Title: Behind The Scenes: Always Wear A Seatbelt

All the stuff with the airsoft guns and extras shooting people and the whole beginning sequence with Mr. Wright,
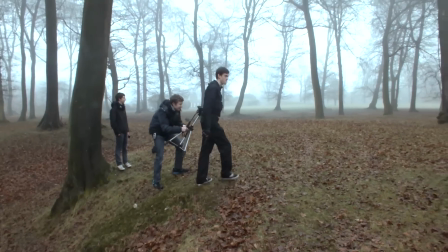(4:11)
we actually filmed in Christmas Common in Oxfordshire. We had the most extras we've ever had, we had the most guns we've ever had in one place,
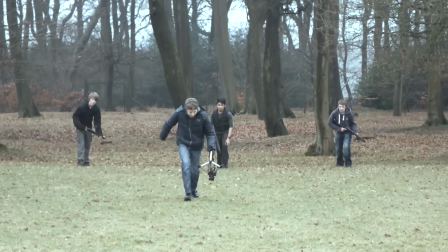(4:18)
and we had the most shots we had to do in one day and that really was challenging for a lot of the people. One of the advantages we had during our shoot in Oxfordshire was we had something like four cameras and so at times we were doing four different angles
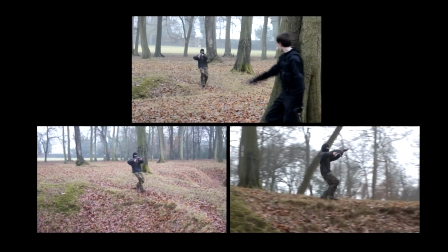(4:32)
of different scenes and so we needed to do one scene once to get four different angles and we could still cut it together to make it
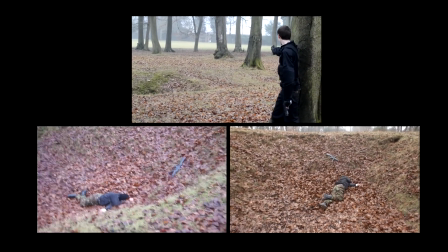(4:40)
interesting.
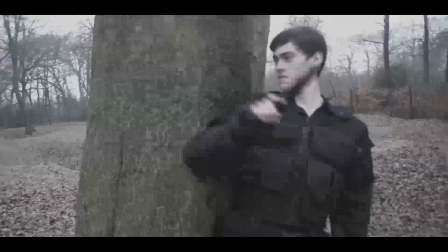So there are 42 visual effects shots in Always Wear a Seatbelt, which is the biggest number of visual effects shots we've had on any film.
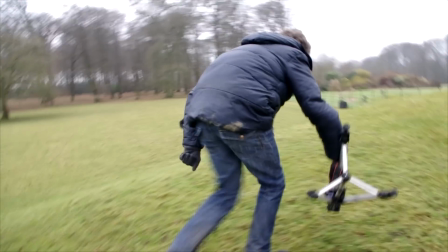(4:53)
The vast majority of these are gunshots.
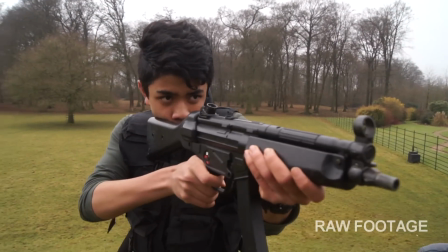(4:55)
So basically what's involved in having a gunshot is you have a gunfire on set and that normally creates a small, because we use airsoft guns, that doesn't actually create a flash because they work on compressed air.
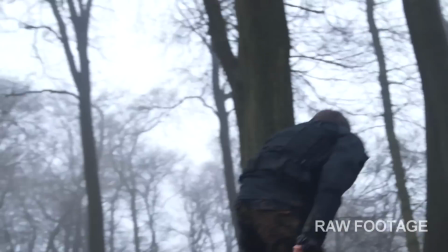(5:09)
So what we have to do in post-production is find a video of of a gun being fired with the flash
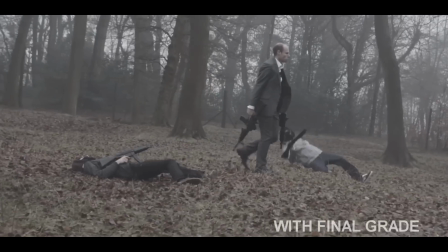(5:17)
of flame that comes out of the barrel of a gun when it's fired and then put that on top of the shot to make it look like it's a real gun.
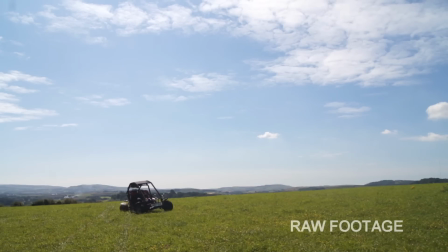(5:24)
The other visual effects shots that were notable in this film was at the end of the film we have the mortar fire.
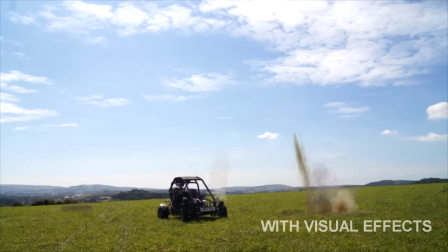(5:31)
You wouldn't think mortar fire would be very difficult but it's a step beyond what we've had to do before because it required us to
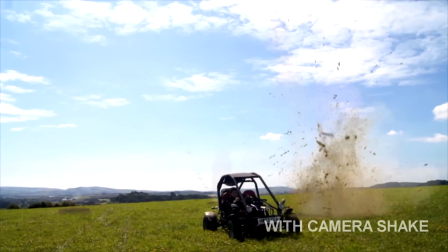(5:36)
actually make craters that stay on the landscape after each mortar shot.
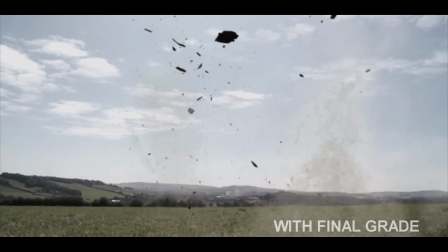(5:42)
This is the sort of thing you wouldn't normally notice is there, but if it wasn't there it would be very obvious. So the Isle of Wight filming was relatively successful, we got all the angles we wanted to do.
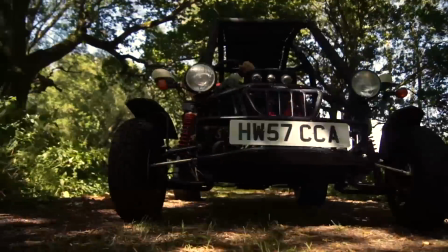(5:55)
Unfortunately the car actually broke down just before we were going to do a final few shots.
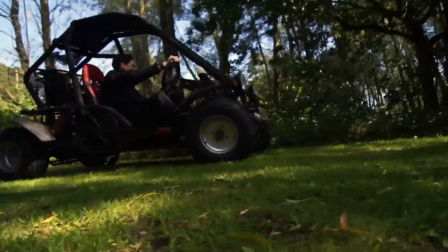(5:59)
We actually initially planned for the car to go crashing into a fence, which would make more sense as to why he goes over the bonnet. But just as we did those few shots where the and there was a lot of mortifiers coming down around him and the car actually broke down and we couldn't get it started again.
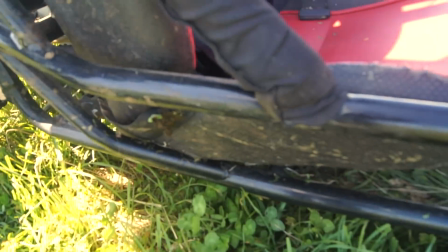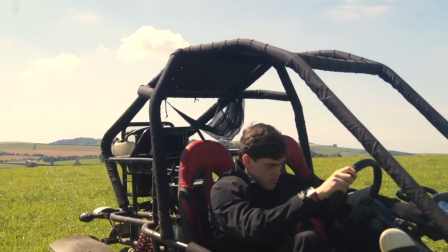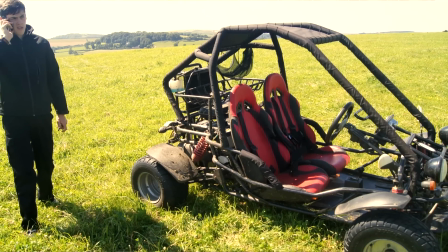(6:24)
So we had to sort of improvise and that's something I suppose you have to do a lot when you're making films is improvise.
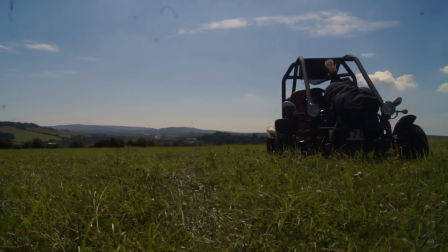(6:31)
Sometimes things don't go according to plan and so we made the best of a bad situation and the car in
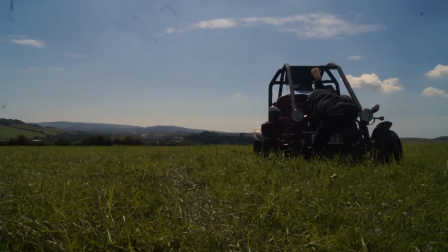(6:36)
the final shot where he's lying out of the front of the car is actually the exact place it broke down.